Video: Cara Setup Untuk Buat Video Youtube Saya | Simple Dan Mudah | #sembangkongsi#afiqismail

Sekarang ni, apa yang anda tengok direct pada saya ni, ni saya menggunakan lampu bilik
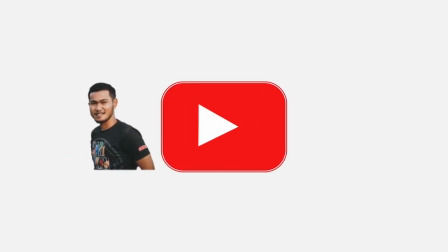Hello, hi, Assalamualaikum dan selamat datang ke channel Afiq Ismail. Ok guys, hari tu saya dah ajar mananya asal lighting yang pertama, lepas tu yang kedua yang serang tu. Yang ketiga ni saya nak beritahu bagaimana saya setting yang tadi yang saya ajar tu, dalam ruangan saya, mananya dalam bilik ruangan yang kecil sebabnya saya ada beritahu itu mention kalau dalam ruangan yang kecil kita kena pandai-pandai setting so sekarang ni apa yang anda tengok direct pada saya ni saya menggunakan lampu pilih bernanya dia direct daripada atas, saya tidak menggunakan keylight saya, saya tidak menggunakan filllight saya, tapi kebiasaannya saya akan guna keylight je yang softbox je saya guna filllight ni saya kebanyakannya Dalam video-video saya pun Anda boleh tengok Saya tak guna Feel light Dan bed light pun Saya tidak guna Sebab apa saya tak guna bed light Sebabnya Ni Dia Dinding ni Dia terlalu dekat dengan saya Jadi Saya tak tahu nak buat Bagaimana Takkan saya nak pergi letak dekat luar Bed light tu Jadi Saya terpaksa guna Key light dengan feel light je Tapi Key light ni Yang penting lah saya guna Feel light ni Jarang-jarang lah
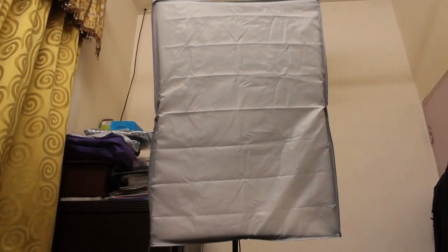[1:32]
saya guna Okay Jadi guys, beginilah saya setting yang softbox tu.
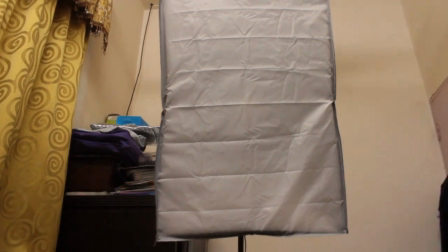[1:38]
Jadi dia agak tinggi dah sikit. Aku kata dia punya kedudukan tu agak tinggi sikit.
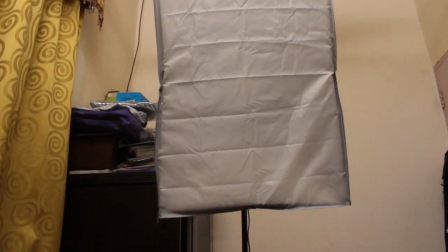[1:45]
Supaya kalau rendah ni, dia direct sangat. Kalau tinggi ni, nampak okey lah.
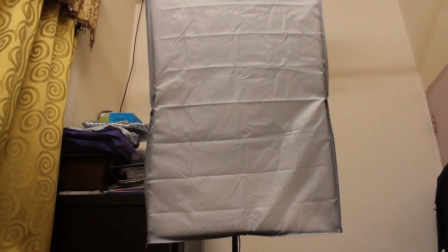[1:52]
Abaikan yang belakang tu, tu biasalah buku-buku. Jadi bitulah saya setting yang softbox ni.
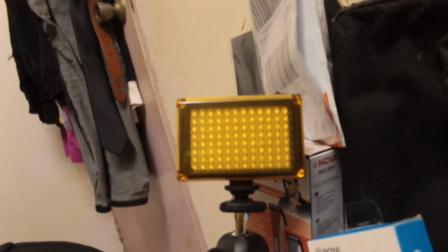[2:00]
Feel lightnya biasa saya letak atas meja ni. So sorry guys Kalau meja ni agak serabut sikit Sebab biasalah barang-barang ni
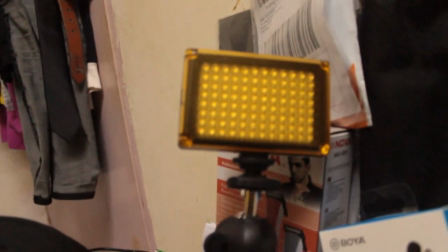[2:08]
So beginilah Keylight ni Jaranglah saya guna Keylight ni So sekarang ni Saya nak tunjuk kepada anda Bagaimana kalau saya guna Keylight sahaja Nanti kalau saya guna Keylight dengan Keylight dua-dua Sekarang ni Saya nak tutup dulu Lampu bilik Saya akan guna Keylight dulu Okay Jom
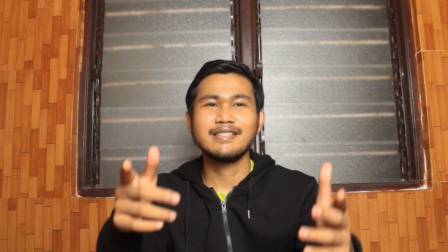[2:33]
Okay Okay Sekarang ni Saya tengah guna Lampu kilat
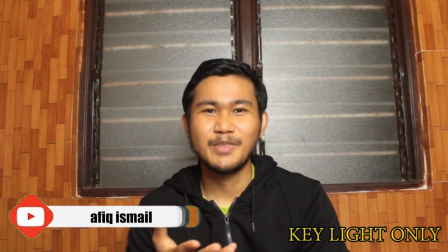[2:41]
Sahaja, iaitu lampu daripada Sobok tu lah, bagaimana Nampak anda, jadi beginilah Kebiasaannya saya akan buat,
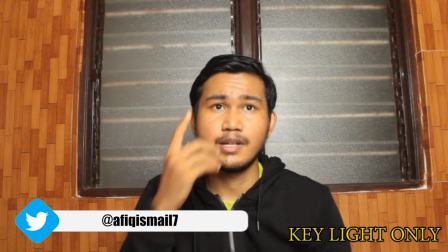[2:48]
saya akan tutup lampu bilik Saya akan Buka lampu kilat sahaja Dia terus pada saya,
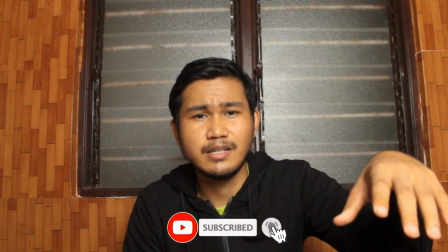[2:54]
dia tidak terlalu Tajam, sebabnya dia ada diffuser Dia, lepas tu kain yang Kain putih tu yang lembut,
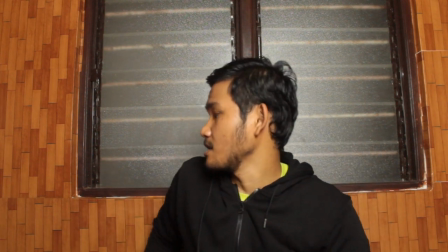[3:00]
yang Orang kata, bagi soft lagi Cahaya tu, dan kalau anda nampak Tengok pun, sini akan gelap sikit Jadi sebabkan,
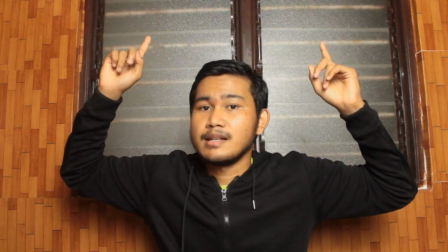[3:08]
biasanya kalau kita Buka lampu atas ni Sehingga dia akan cirau sikit
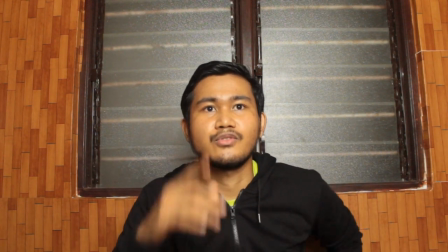[3:12]
Sebabnya lampu ni Keylight ni dia direct pada saya So dia akan menjadi bagaimana Sebegini lah So
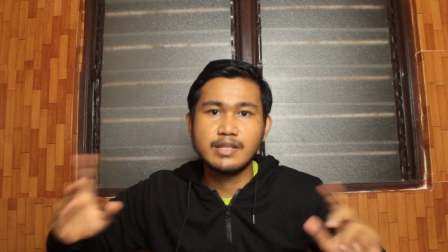[3:20]
sekarang ni saya nak tambah fill light Bagaimana kalau kedua-dua saya ni Ada Sekarang ni